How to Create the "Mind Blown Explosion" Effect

In this tutorial I'm going to show you how to create the mind-blown explosion effect
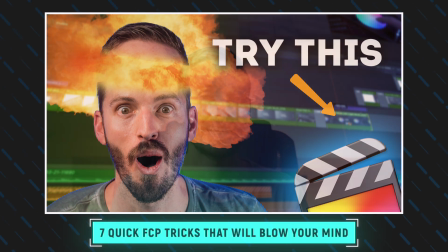that I used in my recent video 7 quick Final Cut Pro Tricks that will blow your mind.
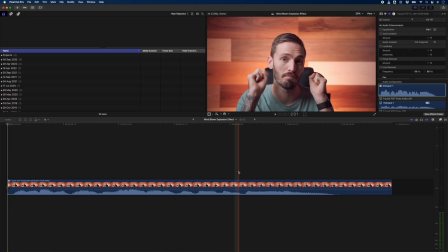I'm going to find the exact point where I want the explosion to happen and I'll make a cut in the clip.
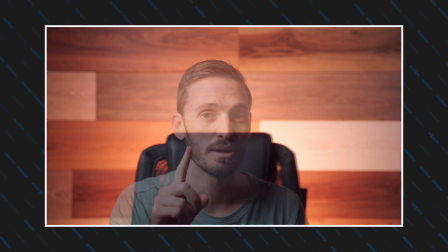When you shoot the video you'll need to shoot what is called a clean plate which is basically a clean background without your subject in the frame.
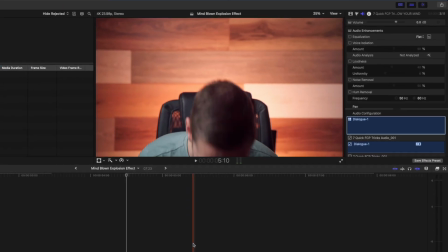In this case I quickly ducked out of the frame to get my clean background. I had autofocus turned on so you'll see that the focus changes here.
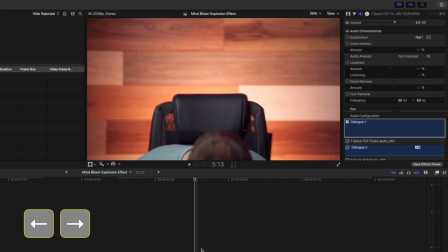All I need to do is use my left and right arrow keys to find the frame where I am no longer in the shot.
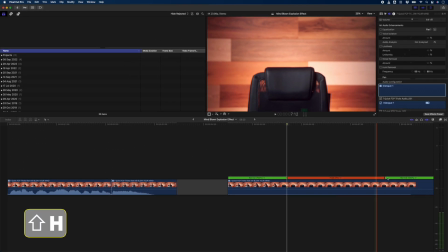On that frame I'll hit shift H to create a hold frame and I'll extend it out and trim the beginning.
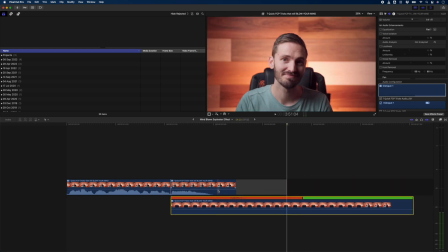I'll bring that clean plate under the main clip and trim it to the end using the shortcut alt and the right square bracket.
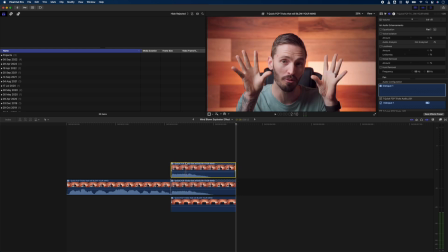Next I'll duplicate this clip by holding down alt and dragging the clip on top of itself and I'll hit ctrl shift s to separate the audio which I can then delete. For now I'll select the main clip and I'll hit v to hide it. Then I'll add a draw mask effect to the top clip and I'll cut out my head.
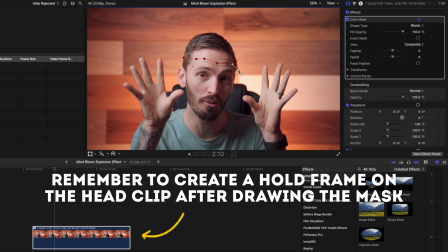You'll want to get as little of the background as possible so try to do a neat mask.
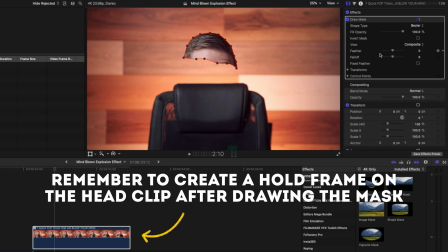I'll close the mask and drop the feather a little bit.
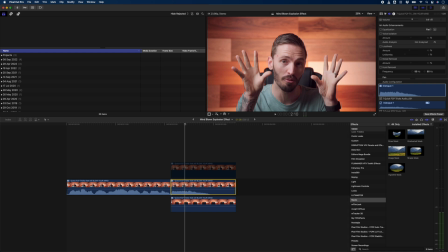Let's disable this clip and enable the main clip and I'll add another draw mask effect and this time I'll cut out my head.
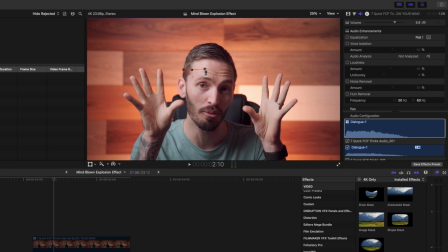I want this line to match pretty closely to the mask we did before so I'll follow the same shape along my forehead but once I get to the edge I can go a little bit bigger around the rest of my head. I'll invert the mask and feather it a bit. You'll need to keyframe this mask as the head moves so I can create a keyframe for these control points and move
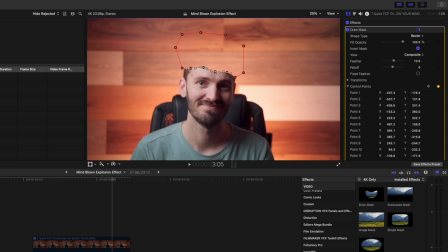along frame by frame or a few frames at a time until I have keyframed the mask to match the movement of my head.
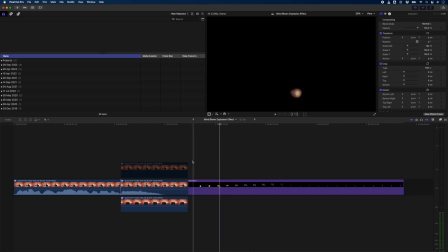You can see that we now have a chopped off head. Now we need to add an explosion. You can get one off sites like Storyblocks or Envato Elements.
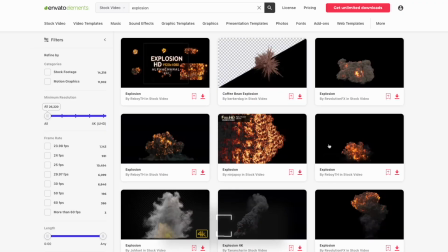This explosion is from Envato Elements and they now do seven day free trials which is pretty cool.
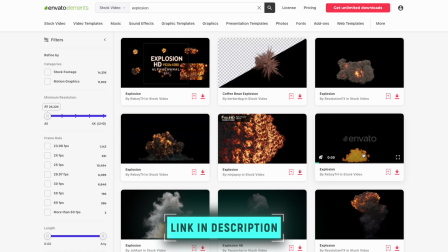By the way this video is not sponsored by Envato but it is a really useful resource. So you can grab an explosion clip from there.
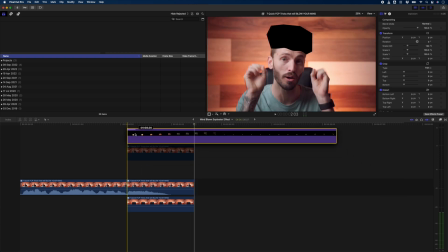I'll link to this one down below and I'll trim the explosion to about here where I want it to start and I'll add the explosion on top and I'll set the blend mode to overlay.
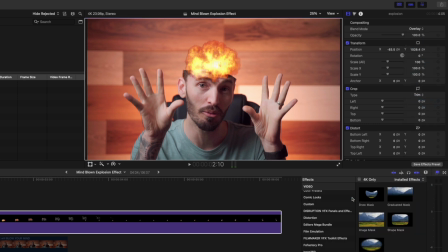I'll add a draw mask effect here because I want this to look like the explosion is happening inside my head so I'll feather the mask out to about 50 and then I'll draw a shape like this.
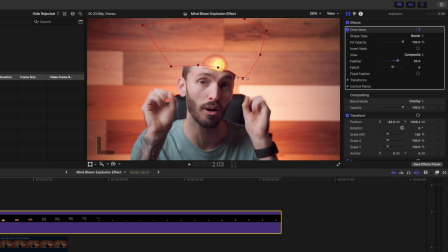I'll adjust these control points until none of the explosion is over my face and then I'll add a keyframe here.
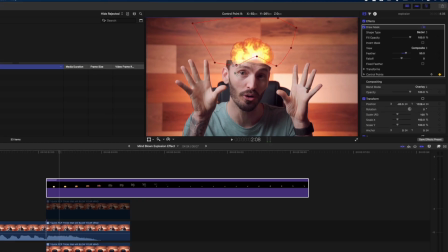I'll move forward four or five frames and I'll adjust the mask to allow the explosion and the smoke to move over my face.
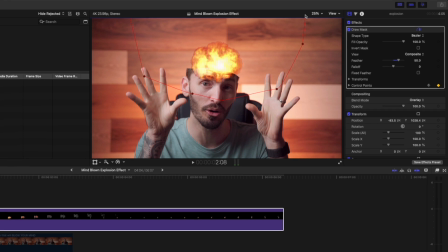I still want to see the explosion in the background so I'll duplicate this explosion layer
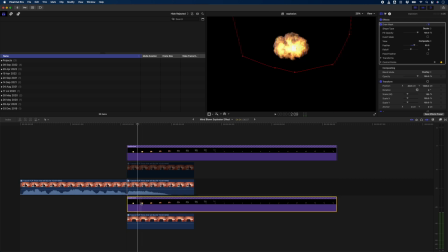by holding down alt and I'll drop it above the clean plate clip but below my body and head.
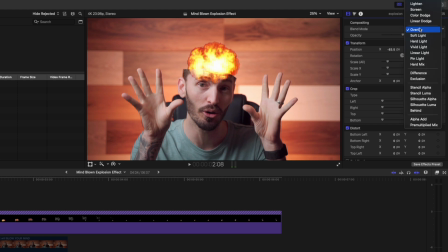I'll remove the mask effect and I'll set the blend mode to screen.
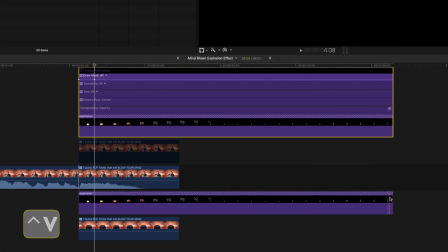I'll select the explosion clip and hit ctrl v to show my keyframes and then I can trim this bottom explosion to that last keyframe on the mask.
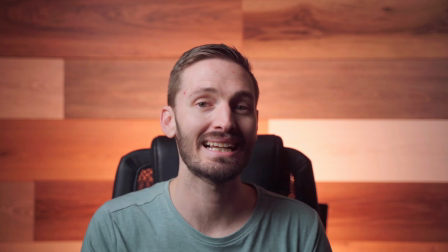This is what we have so far.
I'm sure at least one of them is going to blow your mind.
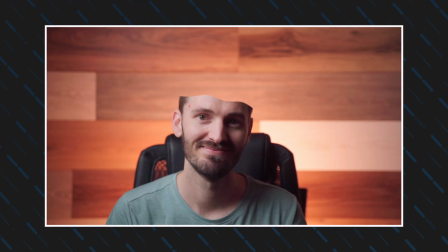Now I need to make the top of my head fly off so there are two ways to do it. There's the easy way and the free Anyway, I'll show you both.
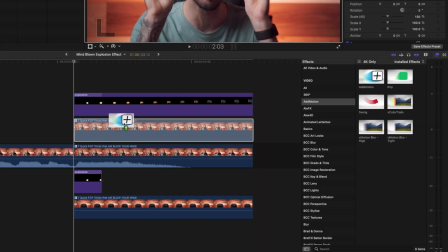I use a plugin called Add Motion to animate things in Final Cut Pro.
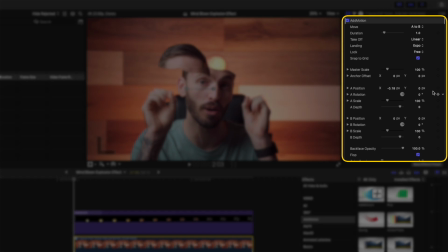Basically, you can animate a clip from an A position to a B position, and there are a bunch of easing options for in and out that are super useful.
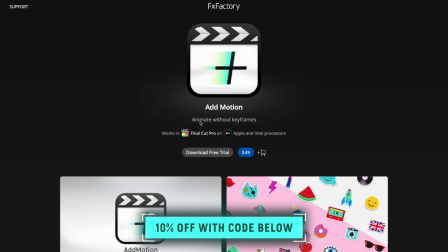This video is not sponsored by Add Motion, but it's a really handy plugin that I use daily, literally.
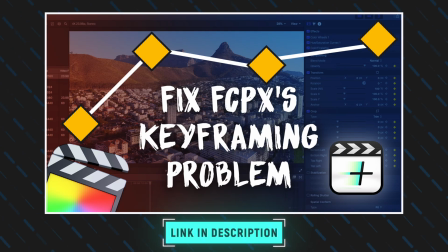Anyway, I did a whole video about it, which you can check out if you want to learn more about it. I'll link to that down below.
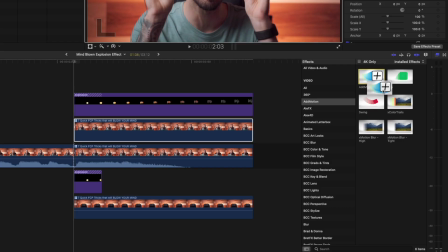I'll drop Add Motion onto the clip of just my head,
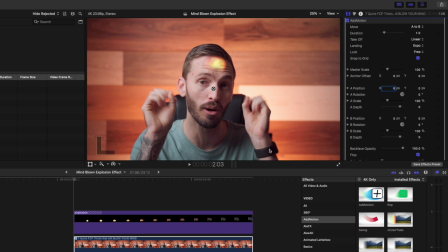and I'll set the A position to zero so that it starts exactly where it is and I'll move forward and set the B position to somewhere up here. I'll also adjust the rotation a bit. I'll change the duration to 0.75 to make it quicker and I'll set the takeoff setting to linear because I want it to move fast.
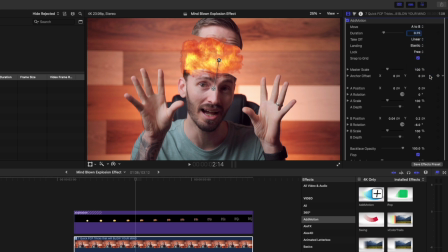For the landing I'll set that to elastic so that we have a bit of back and forth movement at the end.
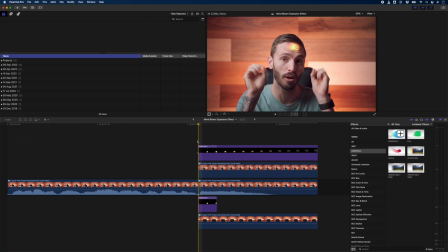This is what the top of my head looks like with add motion applied.
I'm sure at least one of them is going to blow your mind.
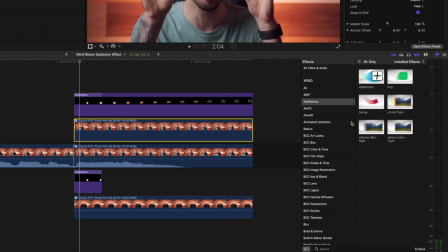I'll add a motion blur effect that also comes with add motion to this clip of my head and I'll also add an earthquake effect.